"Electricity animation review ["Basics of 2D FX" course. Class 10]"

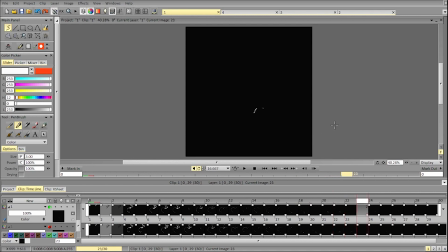Something like this. A bit further.
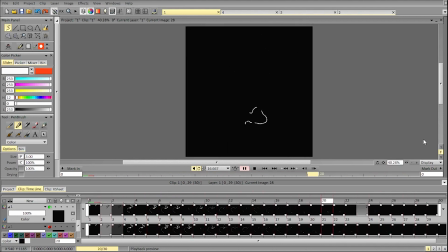And still keep it connected here.
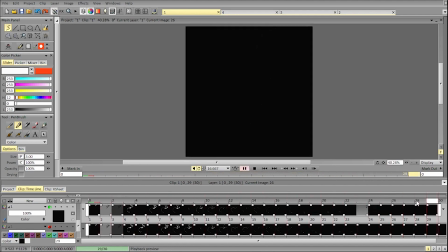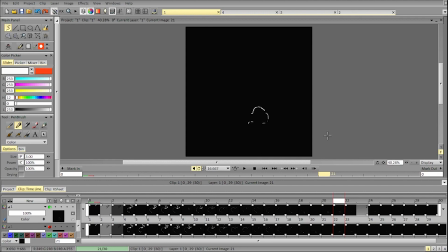Usually we keep the particles, if they're broken up, roughly in the same space afterwards. So right now, if it's here, it's here.
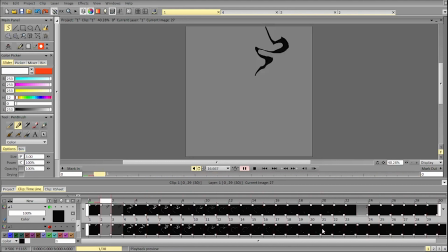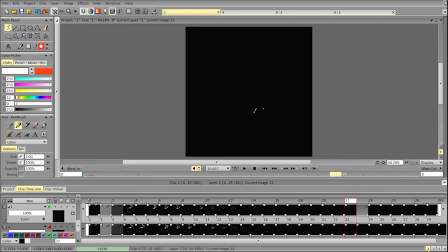Yeah, possibly something like that. This will make it a bit less static on one end.
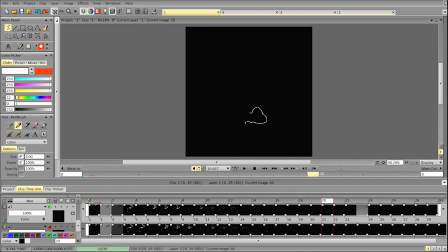And we can also connect it here. On this end.
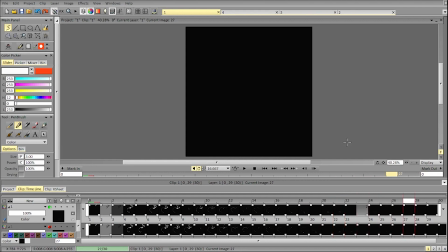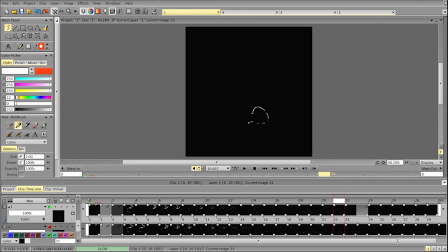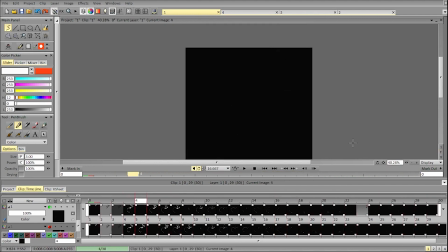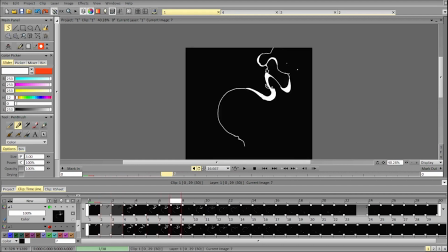Yeah, and if you want to focus
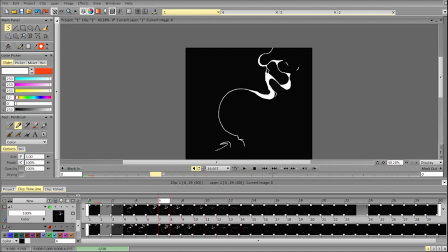this attention here, you can play a bit with the width, with the form, and limit a bit of that
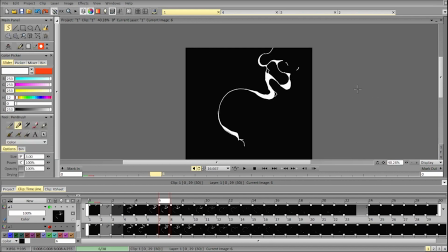motion to the left and right here, because it's way faster than the general motion. You can also make the silhouette slightly more readable, but that depends on the style of the animation.
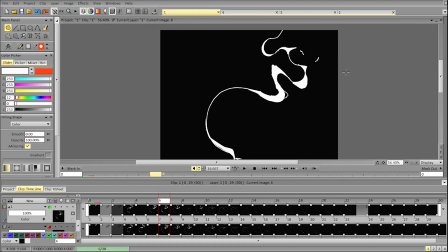You can remove that in frames
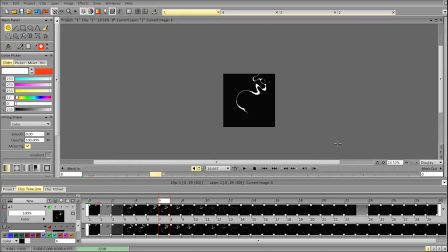to make a more clear and more wavy silhouette instead of connecting it and forming
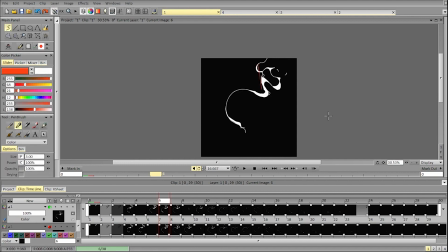that kind of form. Let's see. So right now it's forming the form like that. Creates almost a straight line. So let's move on to the next animation.
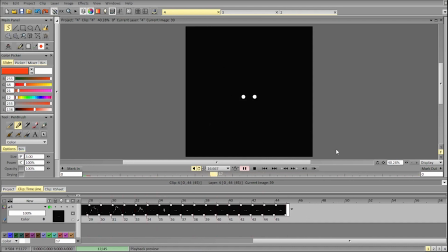So this animation, again, very good in terms of form language, timing, and spacing.
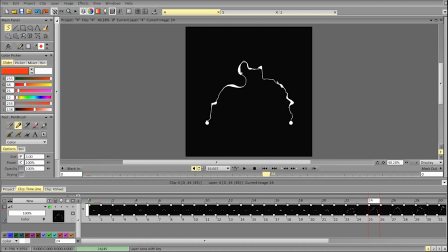The thing here that we can play with is generally just adding some secondary charges.
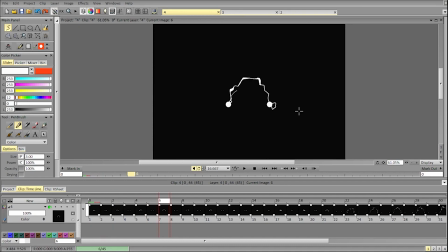For example, you can have some secondary charges here, or you can have some secondary charges from the sources here.